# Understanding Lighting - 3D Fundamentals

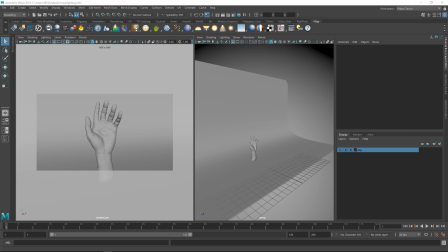Hey guys, Henning and Morten from FlippedNormals. Today we are going to show you some lighting. I think that is the first time in this new era of FlippedNormals where we've actually done some live lighting. It's been a long time now. Yeah, it has. And so we just want to take you through some of the basics of lighting.
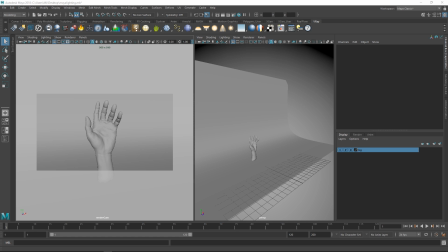It's not going to be super in-depth, but it's sort of to get you started with doing your own lighting setups and hopefully making something really nice and not too long. So we're gonna it's not gonna focus so much on the software. We're using V-Ray for Maya in this one, but these principles apply to lighting in general. It's lighting as a whole.
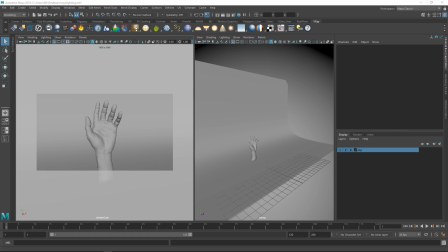You could do this in real life as well. Yeah. Just take a little longer probably. Yeah. No render time though. Yeah, that's true. So we're gonna cover sort of basic 3-point lighting and try to experiment a little with it. Sort of play around with the colors and materials on meshes and stuff, just to see how can we change the feel of the image.
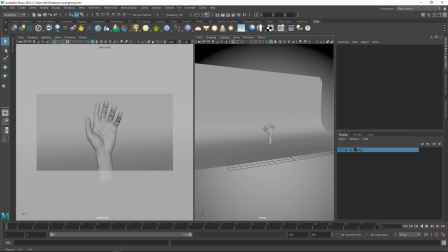I feel lighting is often something people overlook, because it's just, you're just placing a light, or you're just putting in like an IBL, like an image-based lighting or something like that.
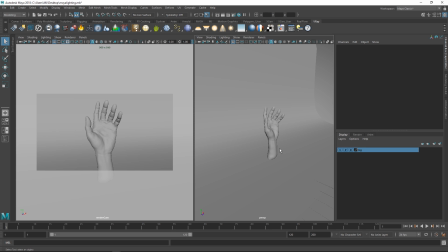But lighting is really like the stage where you're putting all the emotion into it. Yeah.
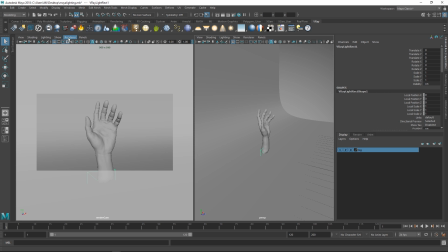Like you can make something go from incredibly soft and sweet to really like horrible and dark
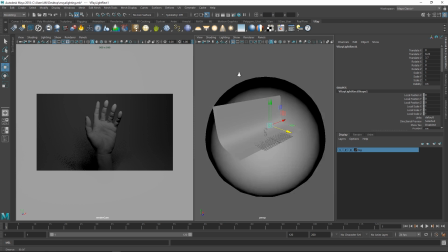just by changing a single light here. Yeah. So what we've done so far is just set up a little lighting environment. We have a sphere that I've just made non-double-sided so I can see through it.
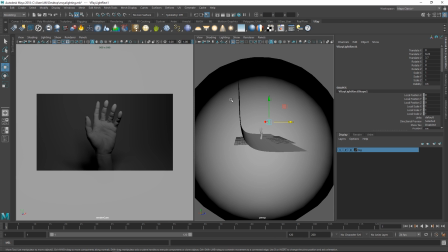Yeah. I have a soft plane going up behind here just so we can actually, so we get like this nice fall off with the light behind us, and then we just have our subject, which it's a hand.
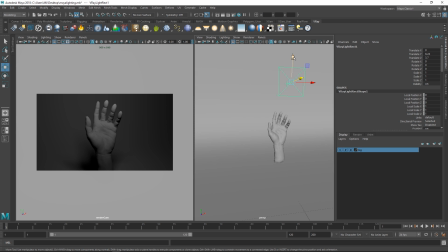Yeah. Okay, so we have the first part of this is our little light here.
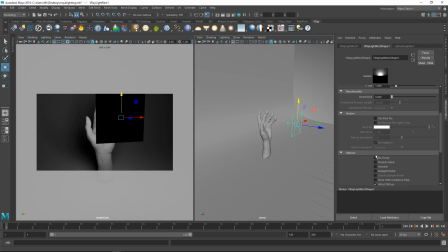So what I'm gonna do is just make this invisible, because it's annoying to look at and it gets in your way, unlike in real life where you can't do that with lights.
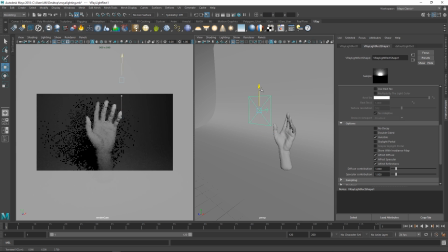And also please note that we are using area lights for everything here. I very rarely actually light something without using area lights.
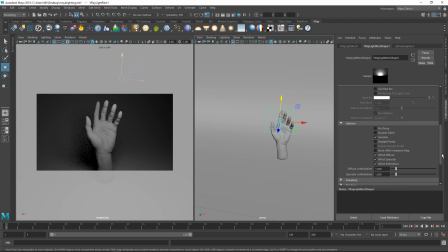Yeah, it's mostly that. I sometimes maybe it's like point lights if you're doing like a light bulb or something, but and obviously directional light if you're using the sun. But in general, it's pretty much all area lights. Area lights are super nice because first you have a lot of control on them.
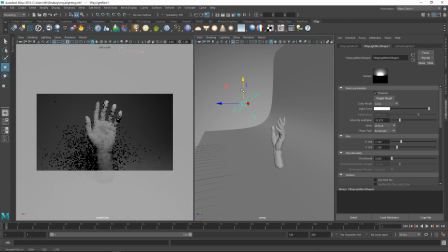Like let's say you make them really small, you can have really harsh and long shadows.
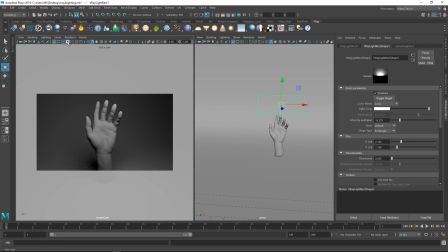If you make them really big, they can look just incredibly broad and soft. Yeah. So they just have a lot of variation in them.
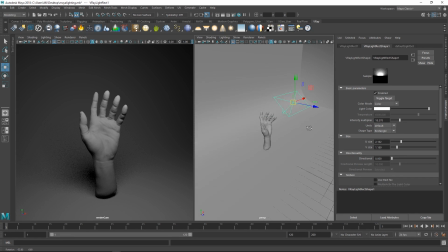So the first thing here is we're just gonna set up our key light.
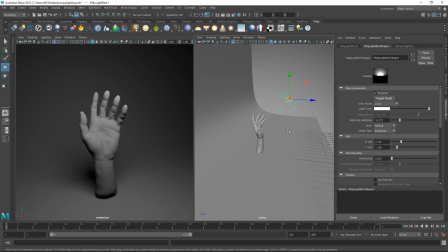So this is what's gonna be filling most of the scene with light. This is what we want our main focus to be. So this really dictates the emotion that you want to get across. If we move this to another position, we will get a different feel. Yeah.
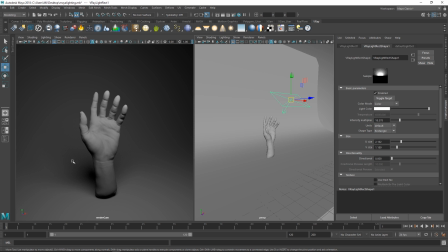So the nice thing about having a gradient background like this is you can see we get this with the area light soft shadow that sort of falls off and then it just disappears. We get this nice gradient around our subject. Very comfortable to look at.
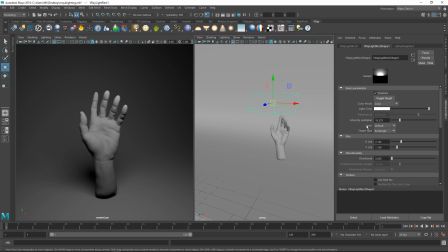Very comfortable. And so sometimes you wanna light in a completely neutral environment, but most of the time I prefer to use some sort of colored lights. I usually do this by temperature. And the nice thing about V-Ray, just have the temperature slider here, and I can go between different kinds of feels.
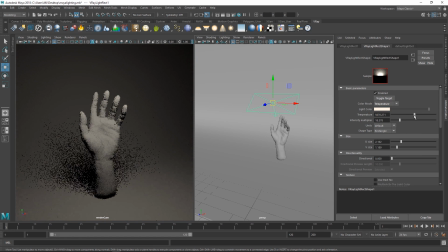You know, how do I want this picture to feel like? So for the key light for this one, I'll just add a little bit of warm colors into it, just to make it slightly more friendly, I guess. So it's like it's nice and soft. Yeah, if your lights are completely white, it will look sterile and dead.
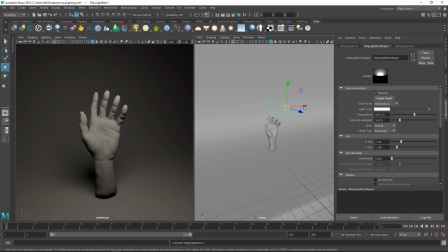Like even if you assume that your light bulbs and your light around you is white, it's really not white.
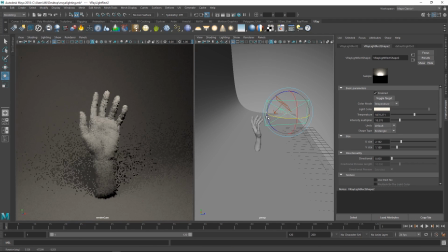If you take a picture right now of like a white piece of paper, and you're gonna see that there is a lot of color in it.
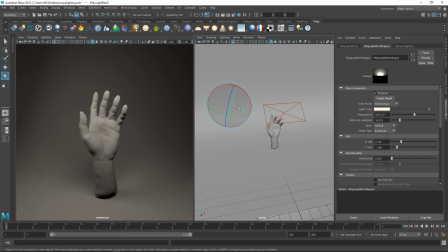Like the ambient light is, at least if you're outside, is most likely going to be blue because of the sky.
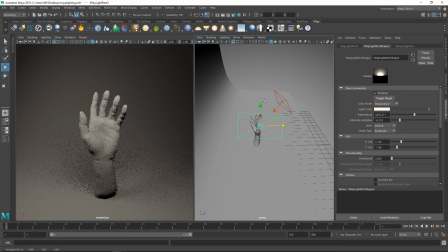Yeah, and even during the night, you know, it can become quite blue. There's so much color in the world which we just don't really see until you start properly observing it.
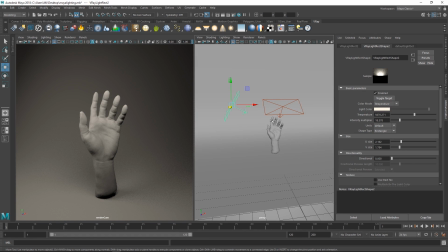And one thing you'll notice, so this is my approach, my personal approach to lighting, is that I never want anything to be perfect.
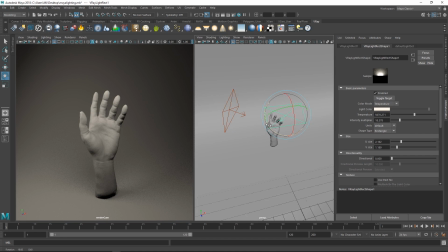I want to add a little bit of variation to everything, so I'm changing I'm not having this be like a perfectly rectangular light.
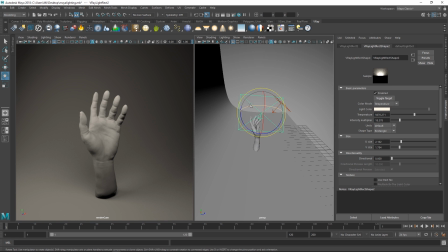I want to change the size a little bit. The same goes for this one. I have it at an off angle here, so it's not perfectly aligned to my mesh,
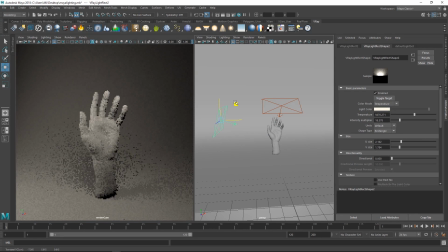just to add a little bit of realism to the picture. Yeah.
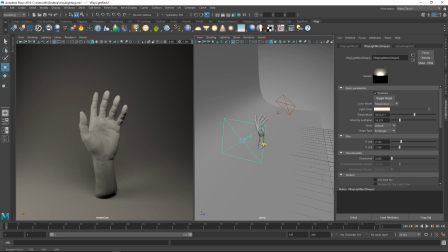And then I'll go in for this one. We'll probably have a little bit of a colder temperature to it,
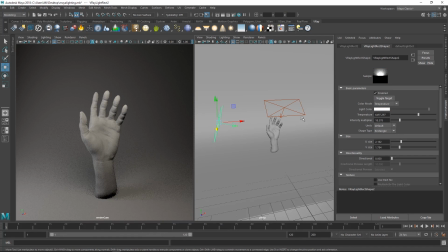just a tiny bit, just to complement what we're doing with our key light here. And these temperature here, they're just in Kelvin. Yes. But you can also just, like, if you're not in V-Ray or whatever it is you're doing, even if you're on V-Ray,
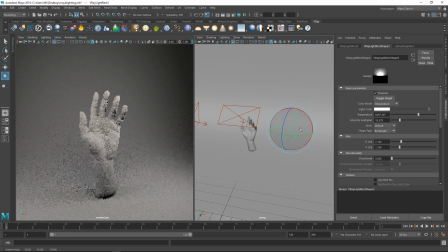I personally prefer just to stick to colors instead of using temperature. That's totally personal preference.
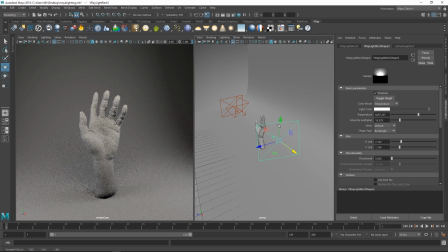It doesn't, if you have a Kelvin of 6,497, or if you're just putting in, like I said, a blue color, I mean, it's identical. Yeah. And then, so with this is just, so now we have, let's say we have a basic setup here.
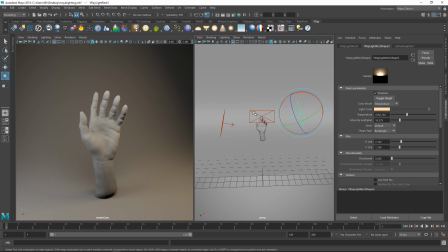And right now, all these 3 lights they have the same kind of intensity to them, which sort of washes out the hand a little bit, or subject a little bit, because it's getting lit equally from these 3 directions.
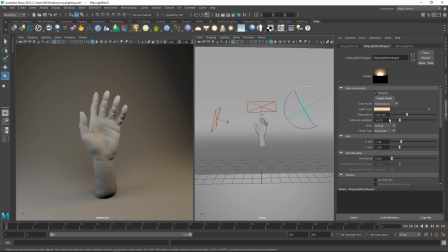Yeah. So one thing that does help is, you're offsetting the lights a little bit, and then you can start playing around with your intensity, saying you don't want as much, warmth from this light over here, and maybe I don't want as much cool from this light over here.
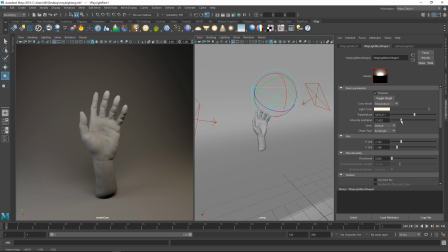I'm thinking I could add some more intensity from the one in the front, just to make that even more, like, stand out even more.
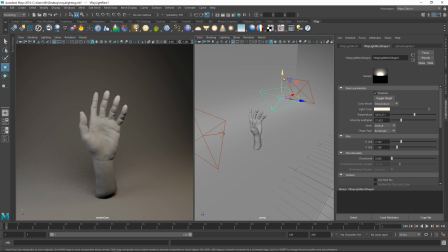Let's see. The nice thing about making them invisible is that they're not going to obscure the camera. So you could have like a camera light that's right in front of the camera like this to act like a flash.
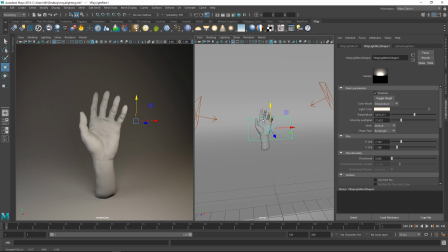That's already looks like a flash. It's interesting with flashes that it sort of makes it look more 3D. Yeah. Because you get these instant sort of Lambert-like shadows around you. Yeah, you just want to get this like Fresnel effect around it.
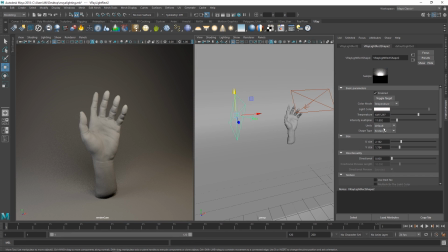Yeah, exactly. I really dislike the look of a flash. Everything just looks super flat. I prefer like more top down. Like pretty much what you have here. Yeah. And you can also see this. The more top down something is, the higher contrast something is.
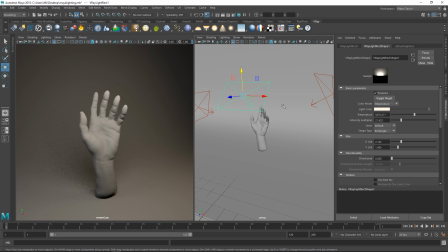So if you want to make somebody feel really old, you can make it really high contrasty.
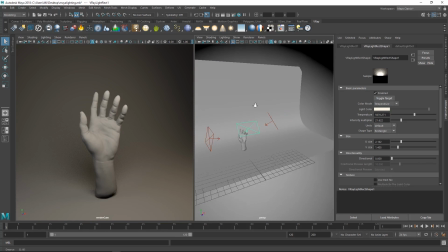And if you want to make somebody feel really young, you make it more low contrasty. So if you want to have like an old person here, you would maybe have the light from the top, or an old hand. Or if you want to make it really, like a young and beautiful hand, you have the light more from the front.
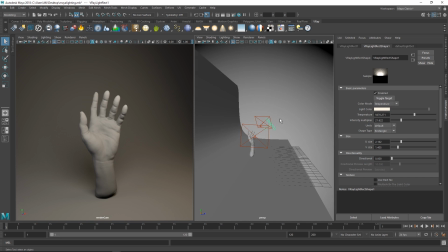Yeah. Just because there are less shadows then. So you can see the way that we've lit it now is sort of 3/4 top from this one here. So it's like maybe at a 45-degree angle. So it's slightly down, but lighting our subject here, which gives us some really soft shadows everywhere.
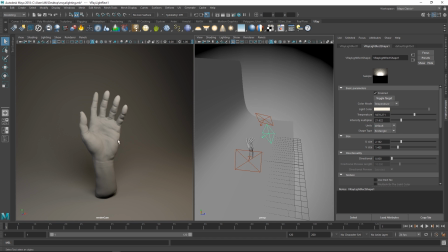And with the added stuff we get in from the sides, it really makes it smooth. You can see how smooth the background feels as well. So that has a very sort of wholesome, warm feel to it.
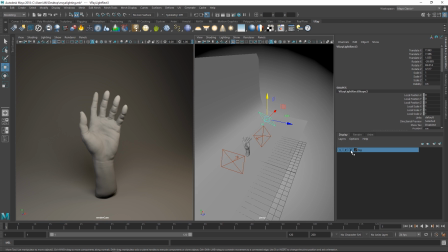One thing that you can play around with as well is, so I've set up this environment here. Right now everything just has a neutral gray on it. So that's why everything looks the way it does.
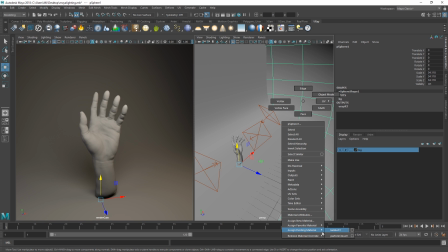But you can change everything about this. So let's get a V-Ray material on this.
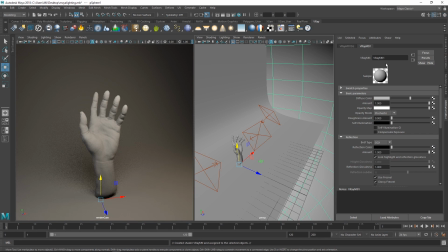Like this setup here is an incredibly quick setup. This isn't something that we built this from scratch in like 2 minutes just before the video.
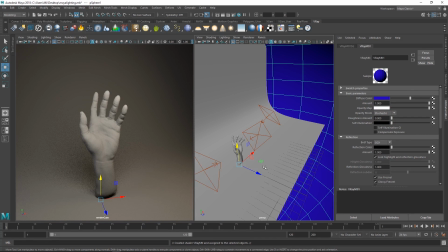So let's do a blue one here. Let's see. And now you can see we're starting to get some blue bounce in here as well.
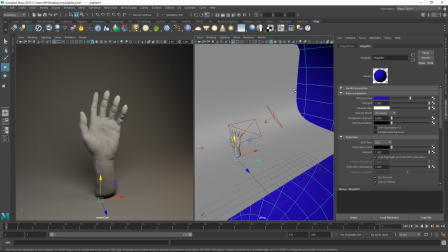This, you can make this more apparent by maybe you're adjusting your GI slider, or however you're playing around with it, or maybe it's like it's a really bright
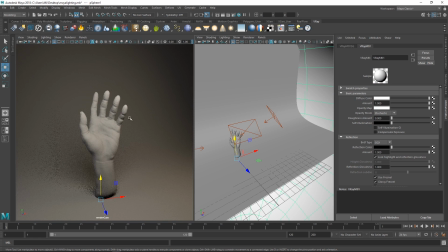color that would then start to bounce in on your mesh as well.
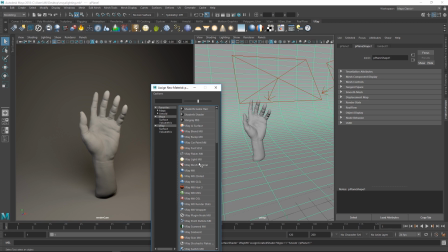So we're just going to test out some reflections here on the floor just to see how we can change the feel of this image.
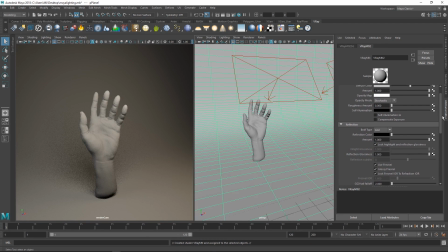So right now it's very warm.